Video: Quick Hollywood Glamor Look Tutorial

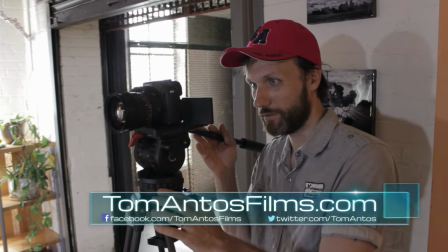(0:00)
Hi guys, in this video I will show you how I set up this glamour shot for a video that I did.
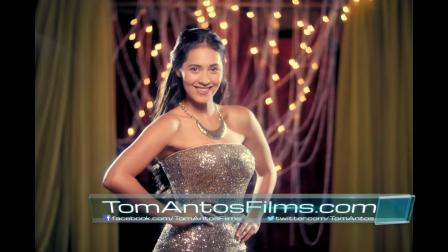(0:05)
This can also be used to take some great photos even though we're not using flash photography.
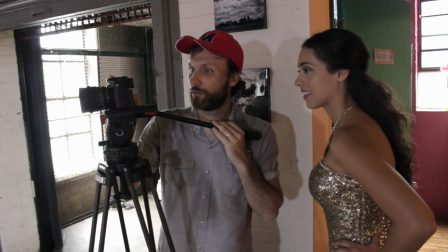(0:10)
Like always, start with a clear idea of what you are trying to achieve so that you have something to aim towards.
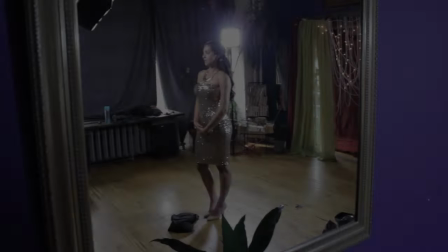(0:16)
I want this shot to have high key lighting with a lot of shine and golden colors.
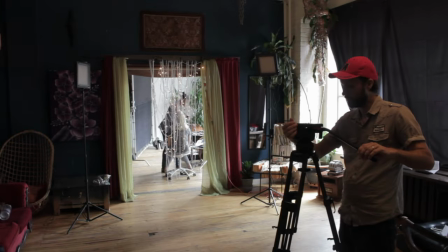(0:22)
I want this to look glamorous and perfectly clean. Now, our location is not the best for the setup simply because it has a crazy mix of a
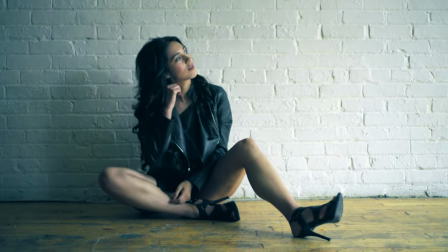(0:30)
little bit of everything which we needed to actually achieve some of the other setups that we did on that same day.
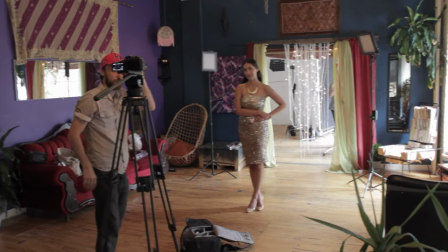(0:36)
So, we started the work even before we showed up on this day by getting all of the right props and also the perfect outfit for this shot.
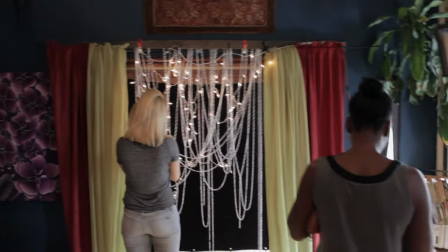(0:44)
I gotta give all the credit for that to my production designer Isabella.
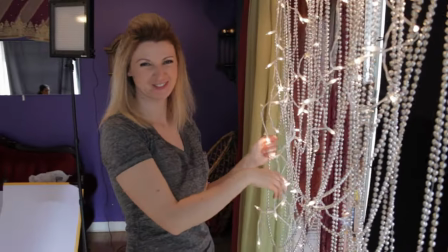(0:49)
She really found everything that would make this shot work even though we didn't have anything left in the budget for production design.
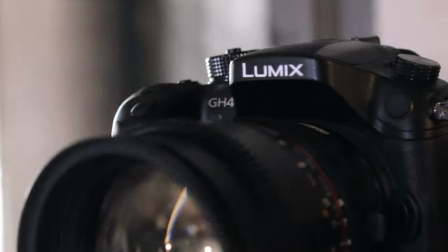(0:56)
The camera I use for this setup is the Panasonic GH4.
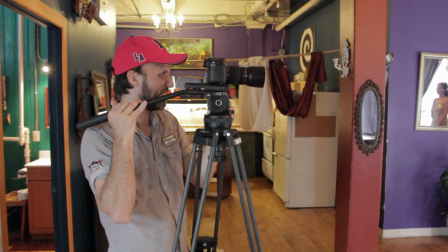(1:00)
While I'm just framing my shot I first used the Lumix Vario f2.8 12
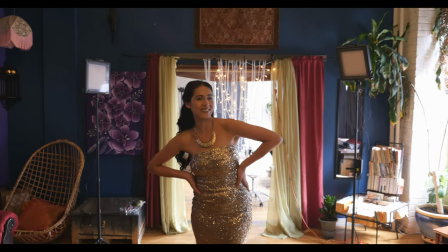(1:06)
to 35mm lens but it was right away obvious that this lens is too wide.
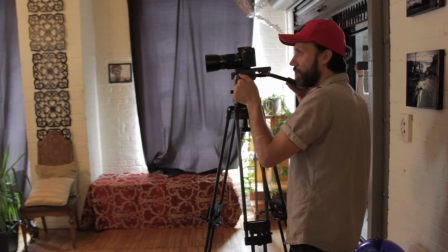(1:11)
So next I switched to the Lumix Vario 35 to 100 millimeter lens that is also f2.8 just so that I'll be able to getting even closer.
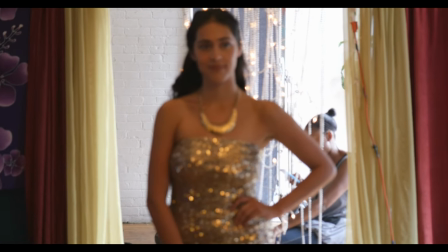(1:21)
In a situation like this where the location doesn't have the same look as the concept,
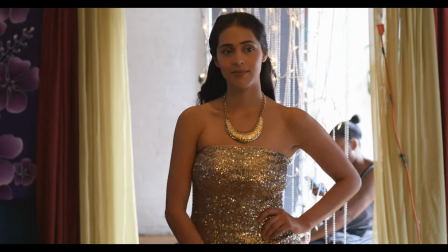(1:26)
it is always best to show as little of the location as possible.
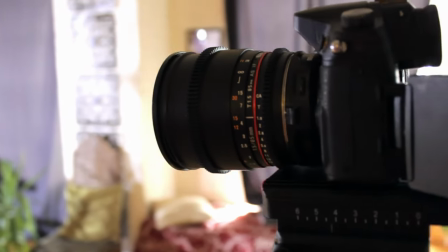(1:31)
So I threw on the Metabon speed booster to get an even shallower depth of field
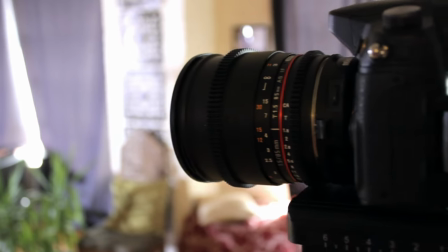(1:36)
and also I switched to an 85mm T1.5 cinema lens from Bauer.
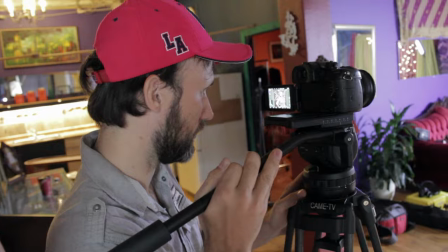(1:42)
This allowed me to get a narrower field of view so only Diana, our model and a bit of the location is visible.
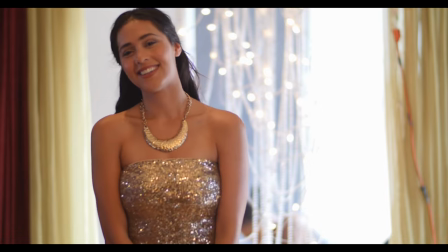(1:48)
Plus I open the lens aperture up all the way and keep the background so out of
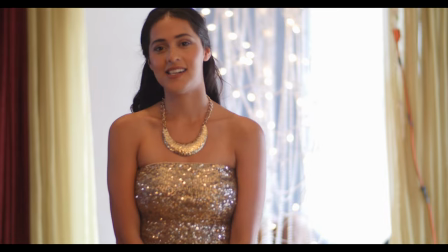(1:53)
focus that all you can really see are the out of focus lights we have set up.
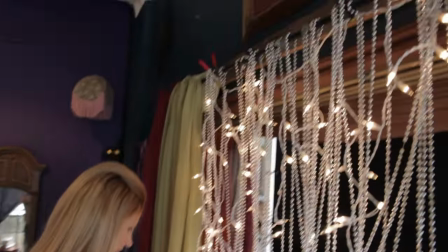(1:58)
Once I figure out the camera position and the framing, then I have Isabella work on the background.
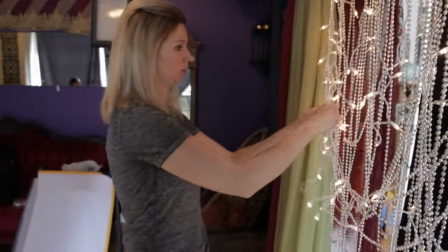(2:04)
Always figure out your framing before you go doing detailed work on your location. otherwise you
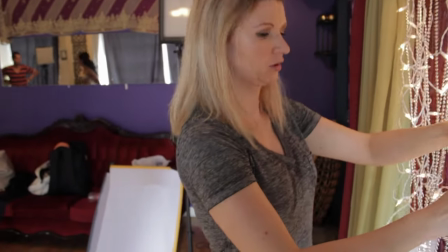(2:10)
just might end up spending time set dressing something that will never even be visible in the final shot.
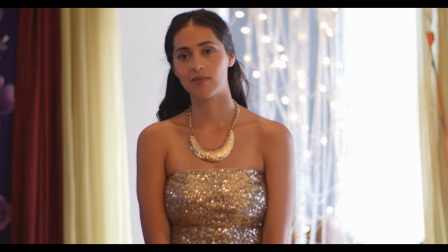(2:16)
We mainly just framed that door behind Diana where we hung those Christmas lights.
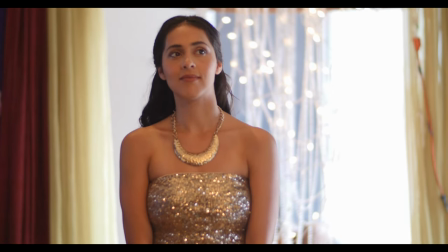(2:21)
The room on the other side of that door has huge windows that let in a lot of daylight and
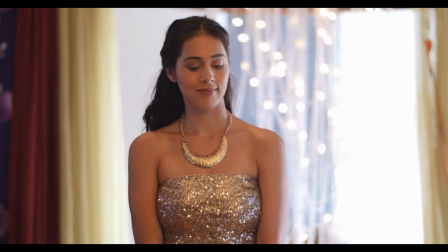(2:26)
to make those lights stand out in the shot I first covered that door with black fabric.
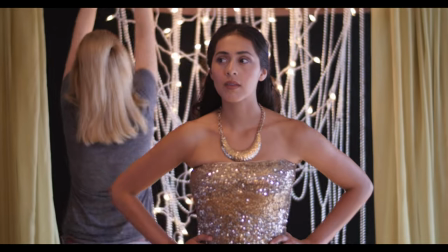(2:32)
Then Isabella tries to evenly spread out the few Christmas lights that we have available and those shiny beads.
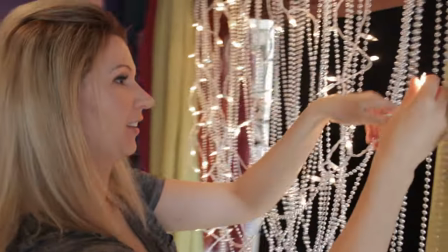(2:38)
Both of these props cost us around 15 dollars in total. While Isabella is busy adjusting that I also start setting up the lights.
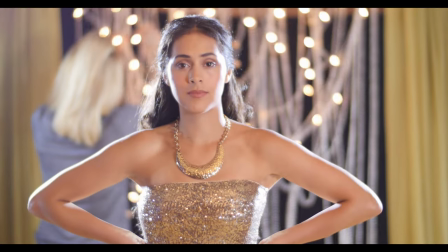(2:46)
First I want to add some edge lighting to really separate Diana from the background but
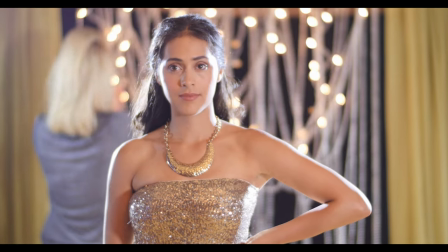(2:51)
also to give a bright shiny edge to her skin and that beautiful outfit she has on.
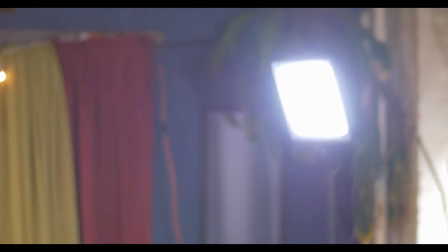(2:57)
This is easily done by putting two lights behind her that are aimed at her back.
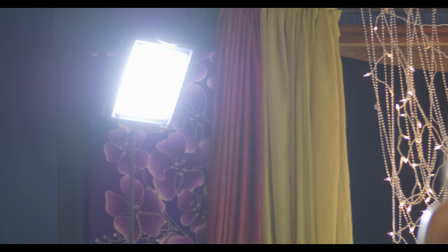(3:02)
The further apart you place these lights from each other the bigger that bright edge will be.
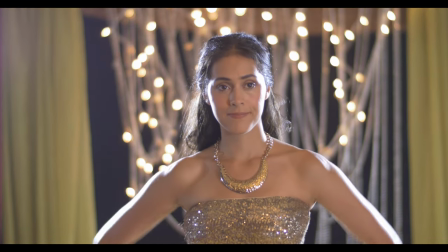(3:08)
I also put the intensity of those lights all the way up.
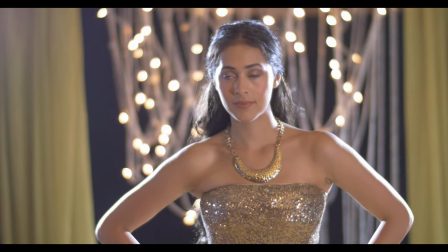(3:11)
You can see now how those lights create a wide edge along her arms and sides of her face.
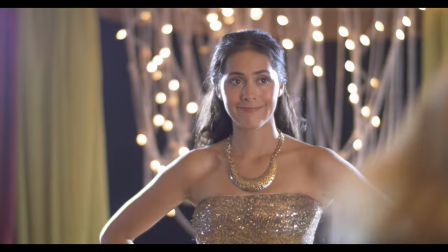(3:17)
Now I am very careful however not to put the lights so far apart that they also light her nose.
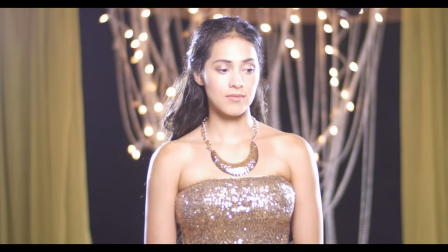(3:23)
That would make her nose look bigger which is definitely not what we want. For the key light I knew I only needed one light that was positioned from the same angle as the camera
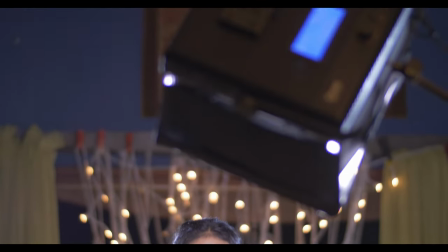(3:32)
but also slightly higher so it creates visible but short shadows under the nose and chin.
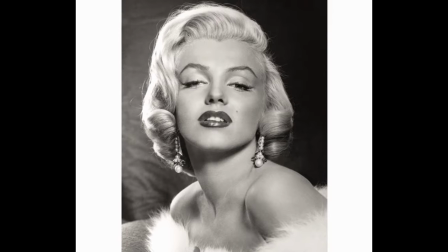(3:37)
This type of lighting is typical of what you would find in old Hollywood. This lights the model evenly and hides any imperfections while the short
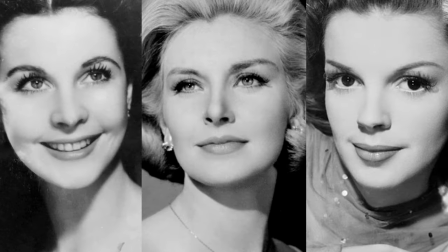(3:46)
shadows define the face and can even make your models look slimmer than they really are.
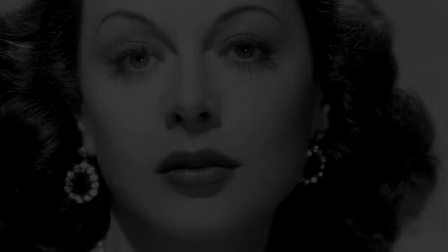(3:51)
This is what I would call a typical starlight lighting setup used in many films and photographs throughout the years.
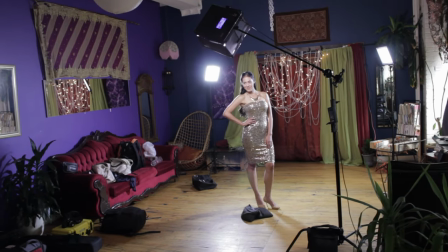(3:58)
The light that I use is a square LED panel light with small diffusion on to help soften the shadows a little bit.